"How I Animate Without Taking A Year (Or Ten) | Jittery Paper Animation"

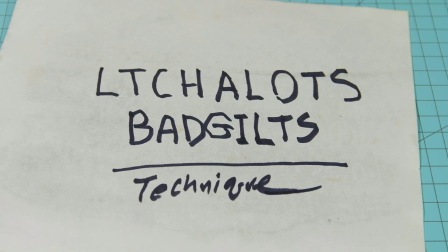(4:05)
And for me, I can trace the original seed for this idea back to a gentleman named Keith Lango.
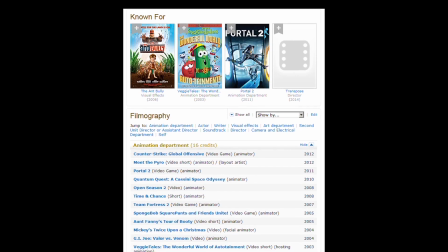(4:11)
Keith Lango used to animate vegetables.
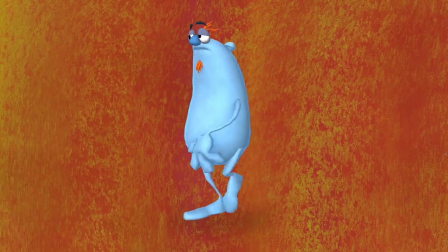(4:17)
One day he got to talking about ways to make his 3D characters look all jittery.
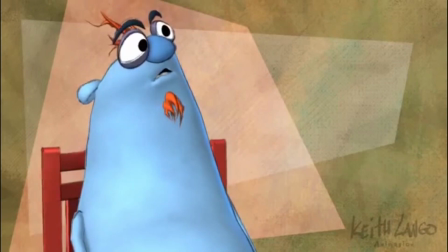(4:22)
So they even, you know, on a held pose, in other words, when they being still, ain't moving, ain't doing nothing, that they still could look alive, so to speak. So in other words, you know, get that little jittery energy looking thing, even though nothing's really happening.
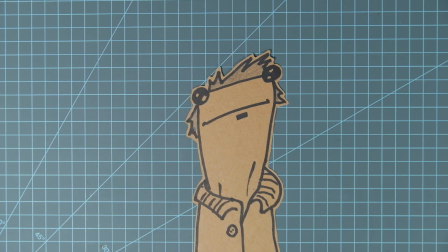(4:37)
And then that right there is economy. With animation, if you want any movement, then you have to cause that movement. My first attempt at getting a jittery look on a character was with real pencil sketches drawn over and over and over.
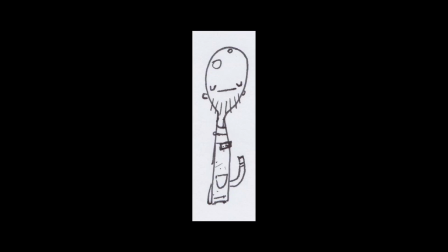(4:56)
I just took and scanned these into the computer. I drew me a little character, printed me out a template with a whole bunch of great lines and things on it.
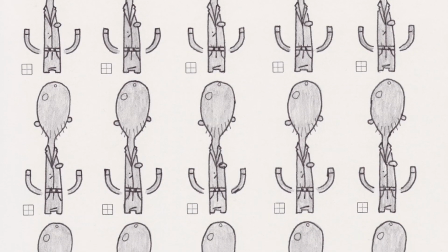(5:04)
And I just drew it over, drew it one way, drew it the next. It's going to all look a little bit different.
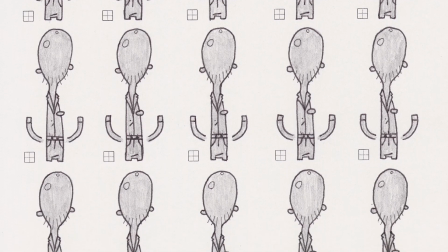(5:08)
So I scanned that into the computer and then kind of stacked them on top of each other, then played that back in a loop.
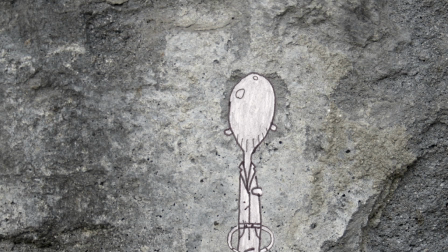(5:15)
And then so there you go. So no matter what the character was doing, he always has sort of an energy to him. But even using my little hand-drawn frames, it's still possible to have it looking too smooth and computery. All right, that's 24 frames per second right there. And so that brings me to another little secret that I'm going to share, but ain't really a secret. It ain't really a secret.
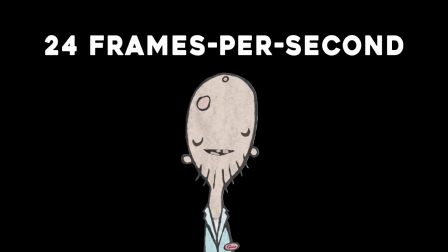(5:37)
Although my animations always is exported, output at 24 frames per second, I limit everything roughly to about 12 frames a second. Most of the time, 12 frames per second. Why come that is? It gives you the equivalent look.
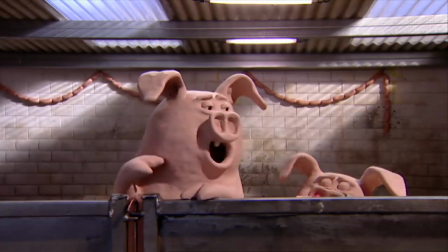(5:52)
What I'm trying to say, it gives you the equivalence of being looking like it was shot on tube.
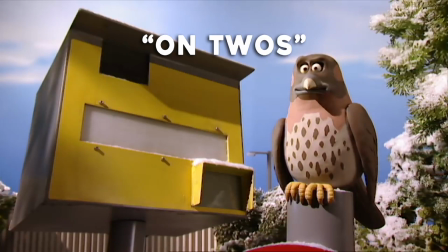(5:57)
That's a technique in animation where you expose or you shoot your frame, every frame twice.
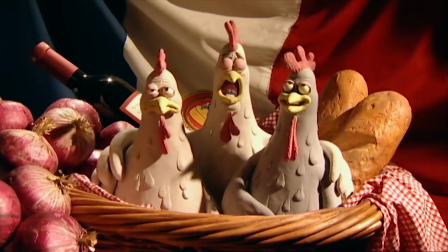(6:03)
Even if you're projecting it back at film on 24 frames per second,
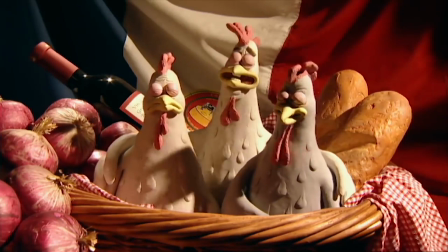(6:07)
you still only really shooting 12 frames per second, aka you getting done in half the time.
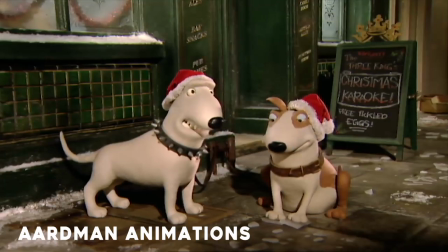(6:12)
A comment. For example, Artman animations, they oftentimes will shoot on twos.
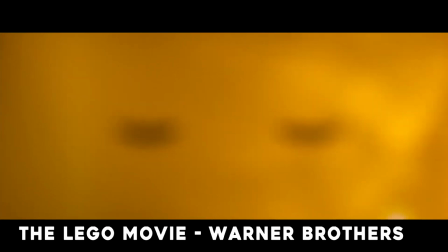(6:18)
And it's got such a wonderful little look to it that the Lego movie, do y'all remember? It was 3D computer generated.
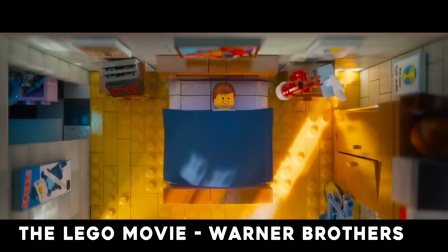(6:24)
They emulated that little effect by holding their character movements for two, sometimes even three frames.
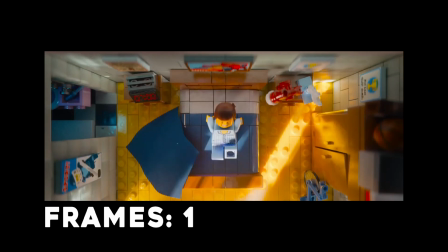(6:31)
And what that did was it really drove home that sort of handmade look. You know, it just had a quality to it if you watch it.
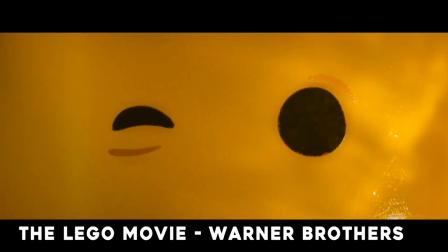(6:37)
That's probably why a lot of people thought the Lego movie was stop motion when it really was not.
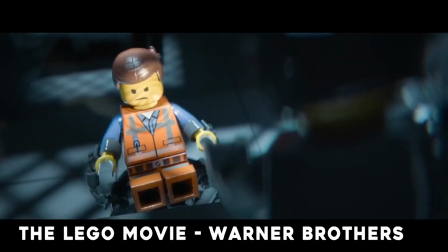(6:42)
It looked pretty photorealistic too on top of it, so that really drove home the effect.
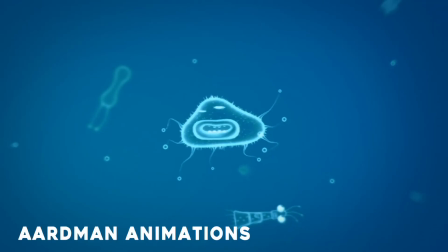(6:48)
And then getting back to Aardman's animation, another influence for Craftman is a gentleman named Stefan Marjoram.
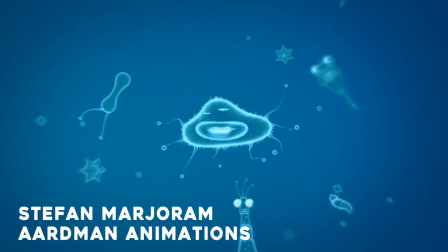(6:55)
He worked on Buku Aardman's projects like, you know, Adius or commercials.
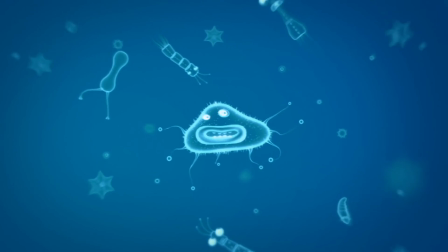(7:00)
He worked on the Creature Comforts.
A cloud of water molecules.
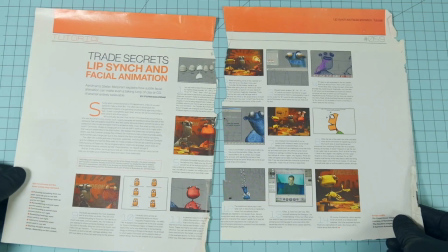(7:04)
I learned about Stefan when he did a little write-up in a animations magazine, and it was specifically about the lip sync.
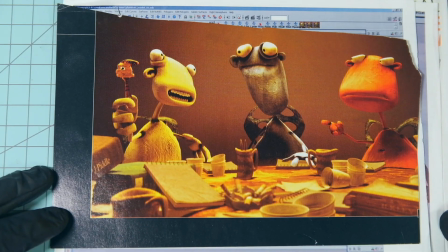(7:11)
And I cut some pages out the magazine and kept it in my little animations resource area.
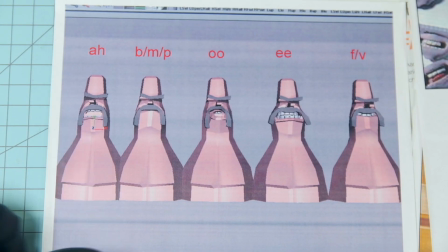(7:16)
And one big thing that Aardman does right, is my opinion, is that they go big with the mouth shapes.
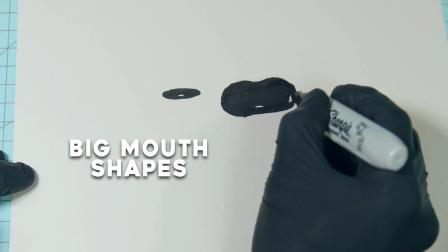(7:22)
They really, really drive it home and sell it, you know.
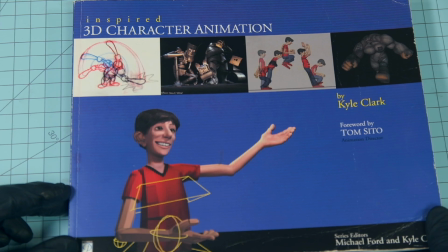(7:25)
And Keith Lango, who I was talking about a little while ago, he wrote a chapter in this book right here about lip sync animation.
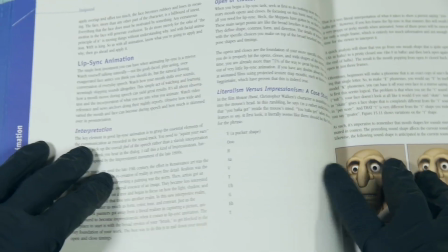(7:32)
I want to do a video just about lip sync animation because really there's some principles behind it that I just,
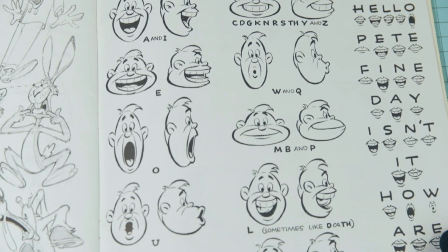(7:40)
you know, I've learned, I've picked up on from various different little places, and I really would like to share that with y'all.
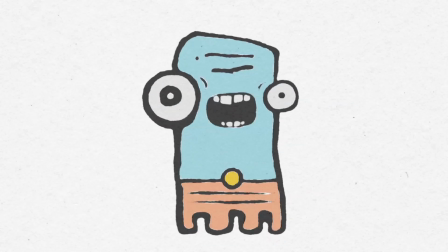(7:46)
But for now, we're just sticking to the, you know, basic little pipeline of how I'm able to get animations done in a relatively short amount of time.
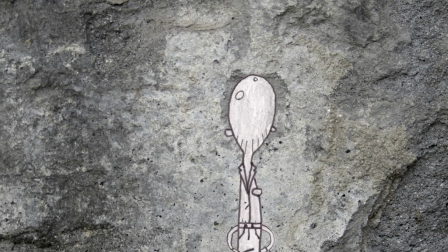(7:54)
So it turned out that I did not really like the hand-drawn look as much as I thought that I was going to.
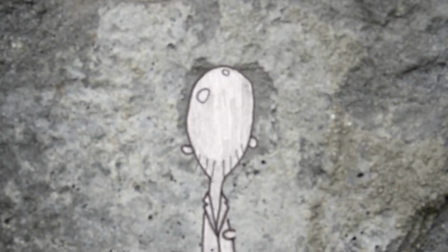(8:00)
It did give me a sketchy look, but it was almost too sketchy, too wobbly-wobbly-goobly.